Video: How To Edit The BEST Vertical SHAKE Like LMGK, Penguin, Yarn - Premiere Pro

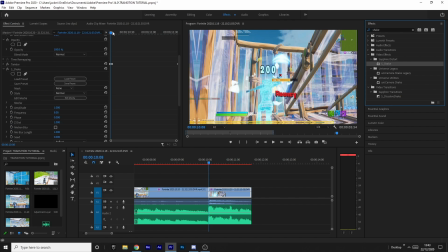4:07 And what we're going to do is we're going to sort of copy the same settings, but the opposite way around. So I'm going to start the amplitude at 2 and then keyframe it, and then put the frequency at 15. And make sure all the other parts of the shake are the same. So turn off the X shake and then make the Y shake wave amp of 40, but turn off the rand amp.
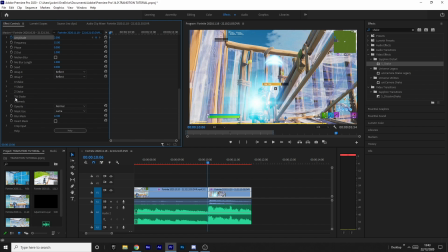4:24 And then make sure all of these are off. The Z shake and Tilt shake should be off by default, but you can check if you're not sure.
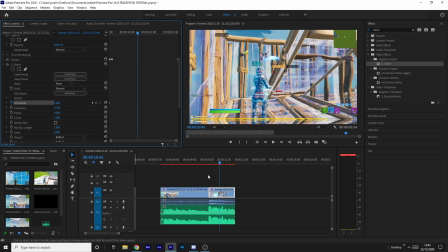4:29 And then I'm basically just going to do the same. I'm just going to come about half a second after, so to about probably here. I reckon it looks good. And then I'm just going to drag the amplitude to 0. And then what I'm going to do again is I'm going to do the bezier just like last time.
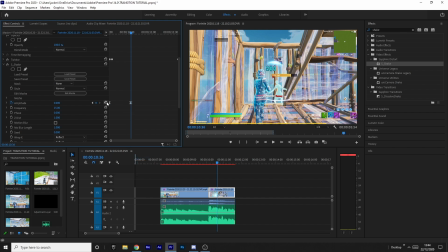4:42 So we're going to shift click on both of them, right click and click continuous bezier. But this time I'm not going to mess around with the keyframes inside, because this one's just to make it slightly smoother. I might increase it a little bit more, just like this. So you can see that there's more of a curve, so that it starts a lot stronger and then quickly gets lower at the end and then slows down. sort of sounds confusing, but it looks nice.
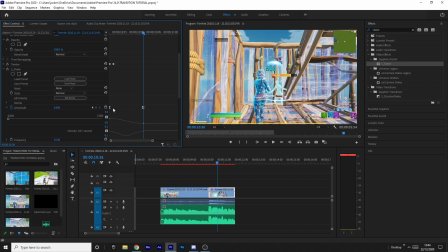5:02 So just yeah, just make sure you use Beziers as much as you can. It doesn't matter a whole lot, but I think it looks slightly better when you use them, so I usually do.
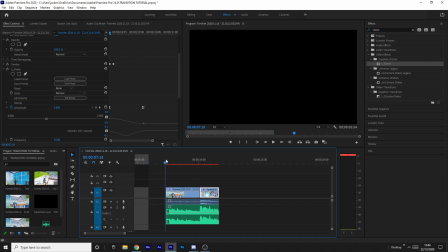5:09 But this is what it should look like now.
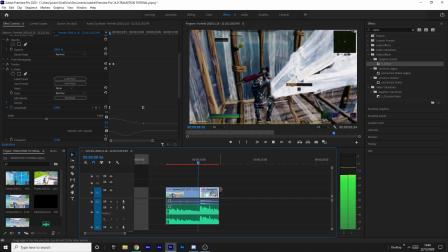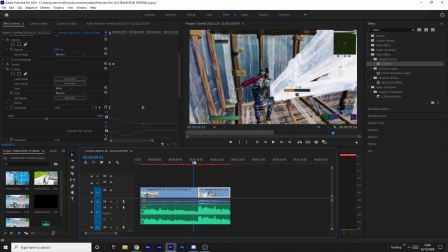5:17 So there you go, you can see that the shake from the build-up sort of carries on really well to the shake from the kill,
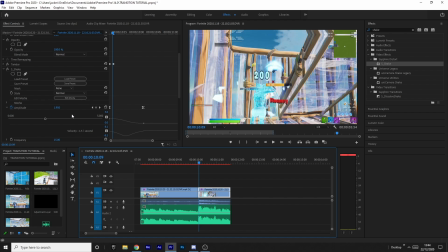5:24 because they're both exactly the same amplitude at this end of the shake at the start and the end of the and the start of the shake at the end. So you can see that it sort of transfers over without much problem. Rather than, for example, it starting to go down and then suddenly starting to go back up again, it sort of carries on going down, as you can see, and then goes back up again,
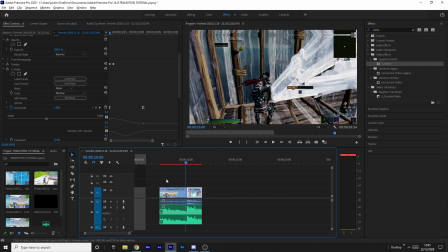5:42 and it's the same amplitude. So it doesn't look too messy and it looks really nice.
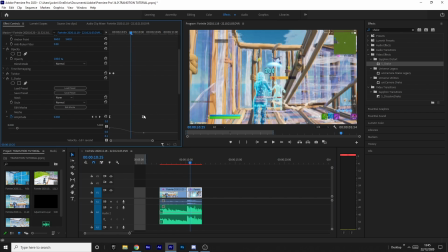5:45 But yeah, I actually might shorten the shake here just because I think it's a little bit too much at the moment, and I might bring this Bezier back a little bit. But just play around with it until you like it. I thought that was a little bit too strong, so I sort of brought it back. But this is what it looks like. I think I might increase it a little bit.
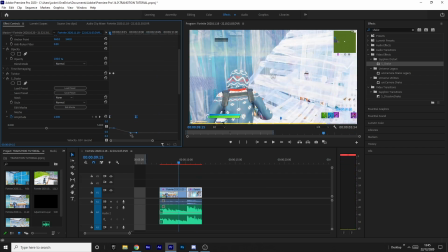6:02 Just make sure you play around with it. So there you go, I think that looks nice.
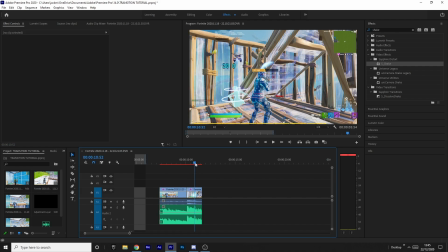6:09 But we're not quite done yet, because what we want to do is we want to add another shake so that when this vertical shake ends, there's still a little sort of calm little shake coming on in the background. So to do that, you just want to grab another shake from the effect panel, drag it onto the second clip again, and then just come down to the bottom where you find it on the effects up here.
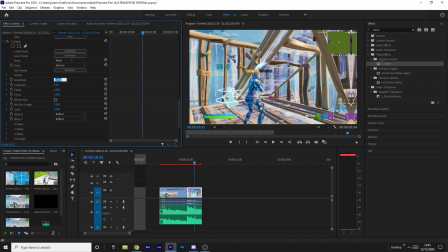6:26 And then basically what I like to do is I like to put the amplitude to 0.2,
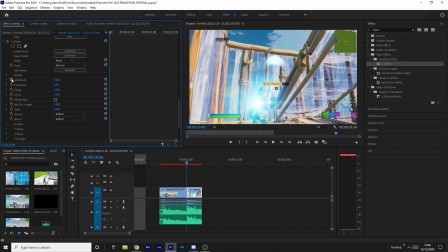6:30 and I like to keyframe it at the start just like this, and then come to the end of the clip and keyframe it to
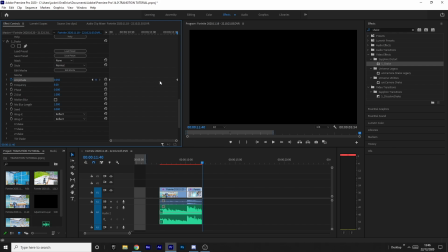6:37 0.05, just so that it's still sort of there at the end of the clip and not quite gone.
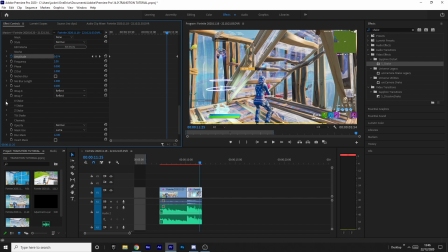6:40 And then what I like to do is I like to change the frequency to 2, and I like to come down to the X shake, turn that off, and then this time we're going to completely turn off the Y shake, and we're going to make sure that only the tilt shake is on. We're going to change the wave amp to 2, just like this, and this is what it'll look like.
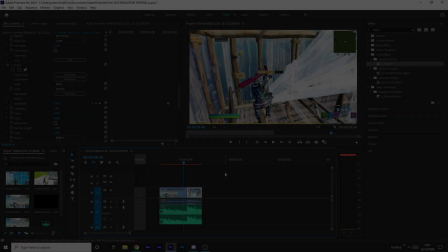6:57 But yeah, thanks for watching, subscribing, all of that, and I'll see you in the next one.